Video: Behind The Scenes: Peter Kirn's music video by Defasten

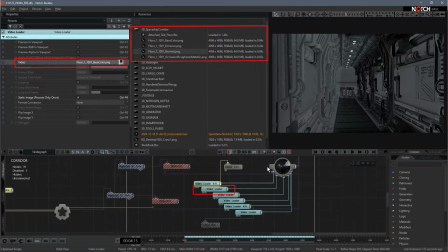[4:07]
Notch will read the UV texture mapping data from the 3D model, so normally it should map over correctly, and all you have to do is pipe in each PBR image texture to their corresponding texture channel,
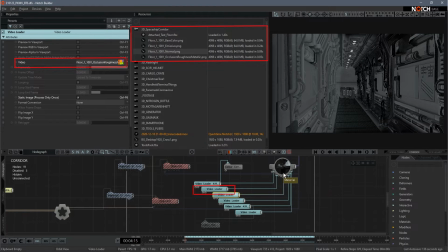[4:21]
starting with base color, then normals, roughness, metalness, emissive, and ambient occlusion. Eventually, the model will reveal itself in all its PBR glory if you've used all the textures.
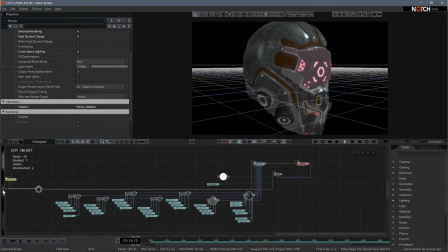[4:34]
So with the corridor scene done and integrated, I repeated this process again with all the models I used to fill in the scene.
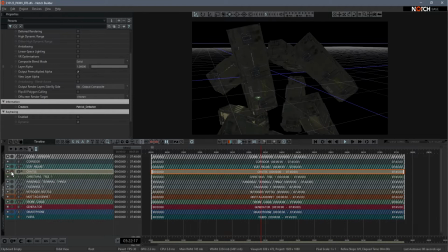[4:41]
What I've done is import each model on a separate layer as shown here in the timeline.
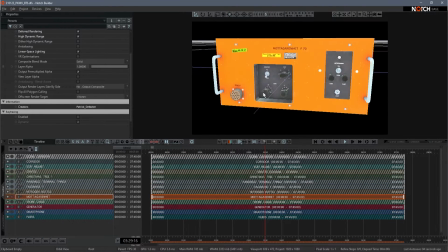[4:47]
I found doing this gives you the option to have an isolated look at the model before integrating it to the main scene,
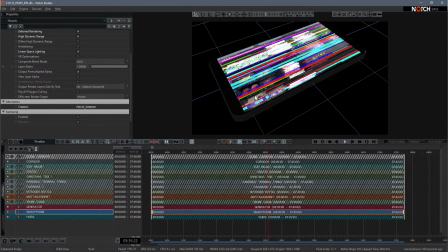[4:54]
where it would be a lot busier and harder to navigate through all the nodes already in the scene.
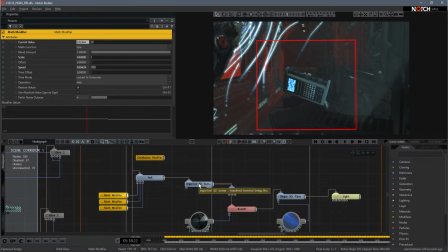[5:00]
So now with all the models in place, I added math modifiers to the positions and rotation parameters
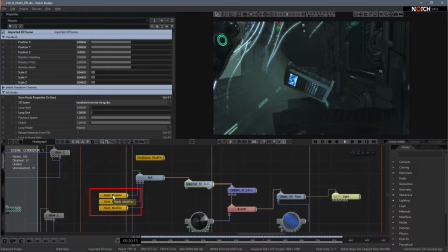[5:07]
to give the illusion of them floating around in zero gravity.
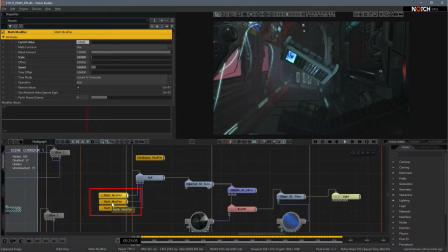[5:11]
In some cases, I applied the modifiers to a null point, which acts as a 0 point of the 3D object.
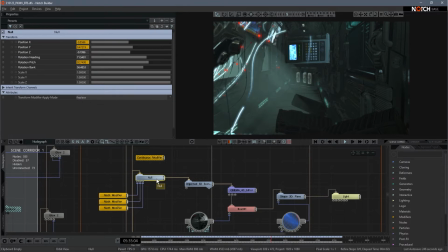[5:20]
Initially, I wanted to have all these floating objects in a rigid body system so they could slowly collide into each other, but I couldn't get this to work properly, but it's something I will look into next time. I found the math modifiers gave the object's movements the necessary predictable position and rotation loops for camera work,
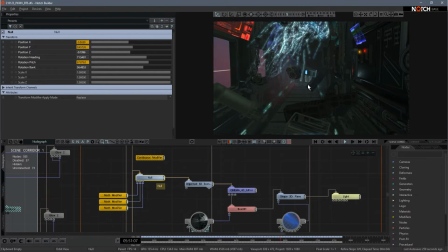[5:38]
so this works out well in the end.
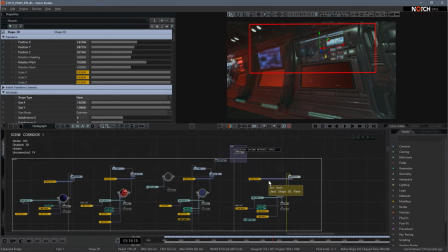[5:44]
Next, I want to briefly cover these flat screens I added that add to this feeling of something went wrong in the space situation.
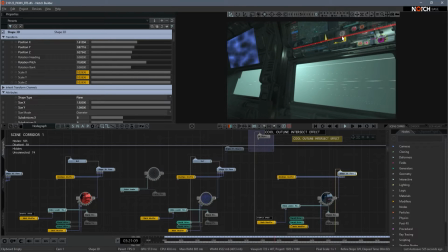[5:51]
They basically feature a screen recording I did of various current pandemic data I found online.
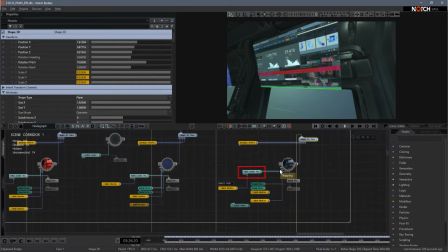[5:57]
It's piped into a color texture of the material node of a shaped 3D plane.
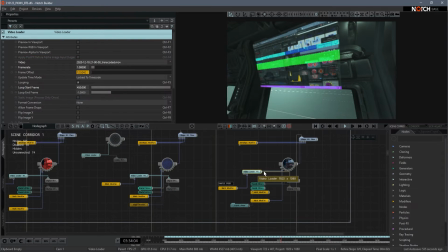[6:03]
Then I added a classic digital block glitch effect from the post effect nodes to complete the look.
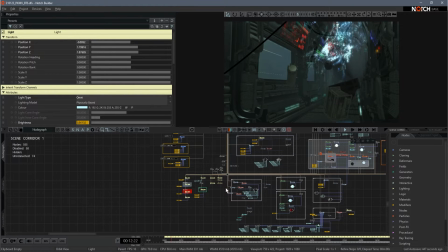[6:13]
Alright, so now on to the lights, which I find to be really the most important part of the scene,
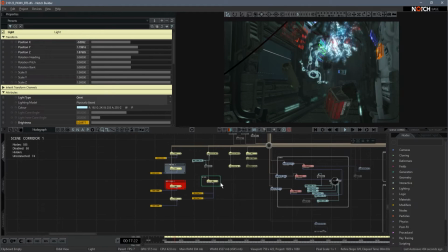[6:17]
as it really helps give that convincing, thick, and haunting atmosphere, similar to a lot of classic sci-fi. And dynamic volumetric lighting takes a huge cost on performance, but it's worth it if it carries your scene to new depths.
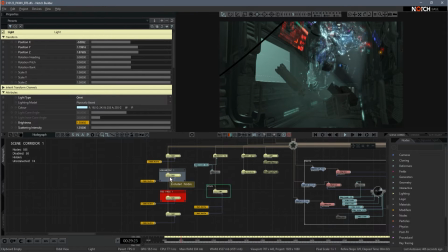[6:30]
So let's take a look at the node here labeled Volumetric 1,
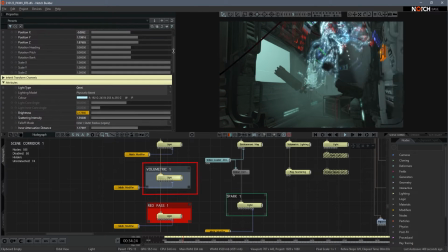[6:34]
which is a light on the outer hall of the corridor, sweeping across the windows at regular intervals.
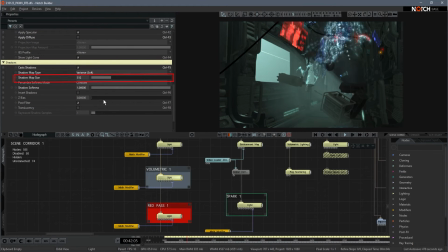[6:41]
Now, if you look at the parameters, I've found shadow map size has a big influence on the look, as well as shadow softness. This light node works in combination with the volumetric lighting node.
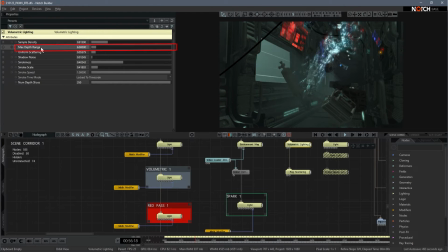[6:55]
So looking into the parameters of the node, I would pay attention to max depth range and number of depth slices. I have experimented with the setting here until I got a decent balance of performance and the look of soft light rays pouring into the windows and falling onto the corridor floor.
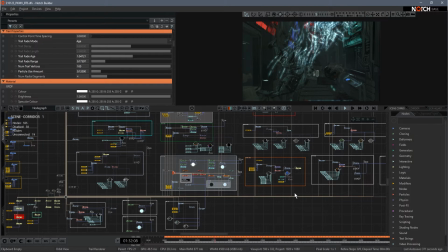[7:15]
So next we have the particle trails emanating from the floating body. This would also be the focal point of the scene.
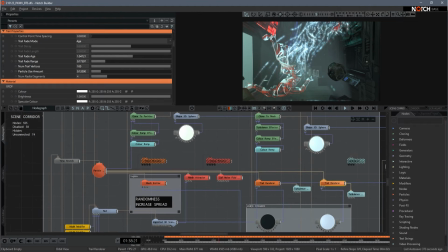[7:22]
The 3D floating body acts as the mesh emitter, sending the particles to a mesh attractor, which is a copy of the same 3D floating body.
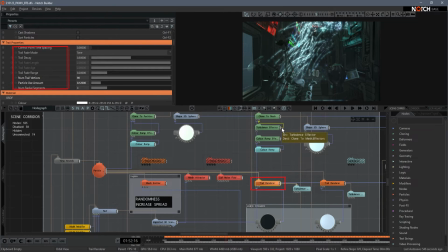[7:33]
These long strands are actually quite tricky, although there is a formula to follow. I think every case is a little different, so I would probably try to rework this. The point was mainly to have them grow very slowly,
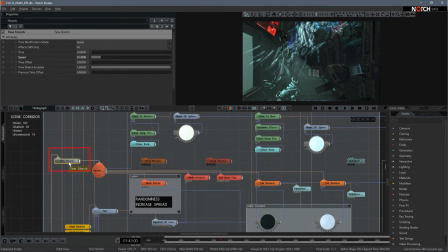[7:46]
so I added a time stretch node here to slow down the speed and have the strands drag out.
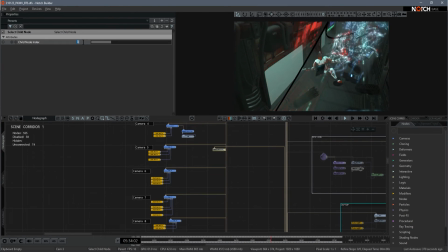[7:55]
And lastly, we have the cameras. Adding cameras is quite an important step because this is where you will get a narrative cinematic quality to the scene.
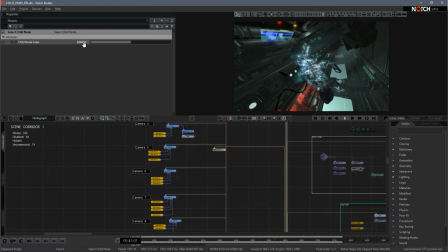[8:04]
I didn't end up using all the camera angles I worked out, but most of them are used.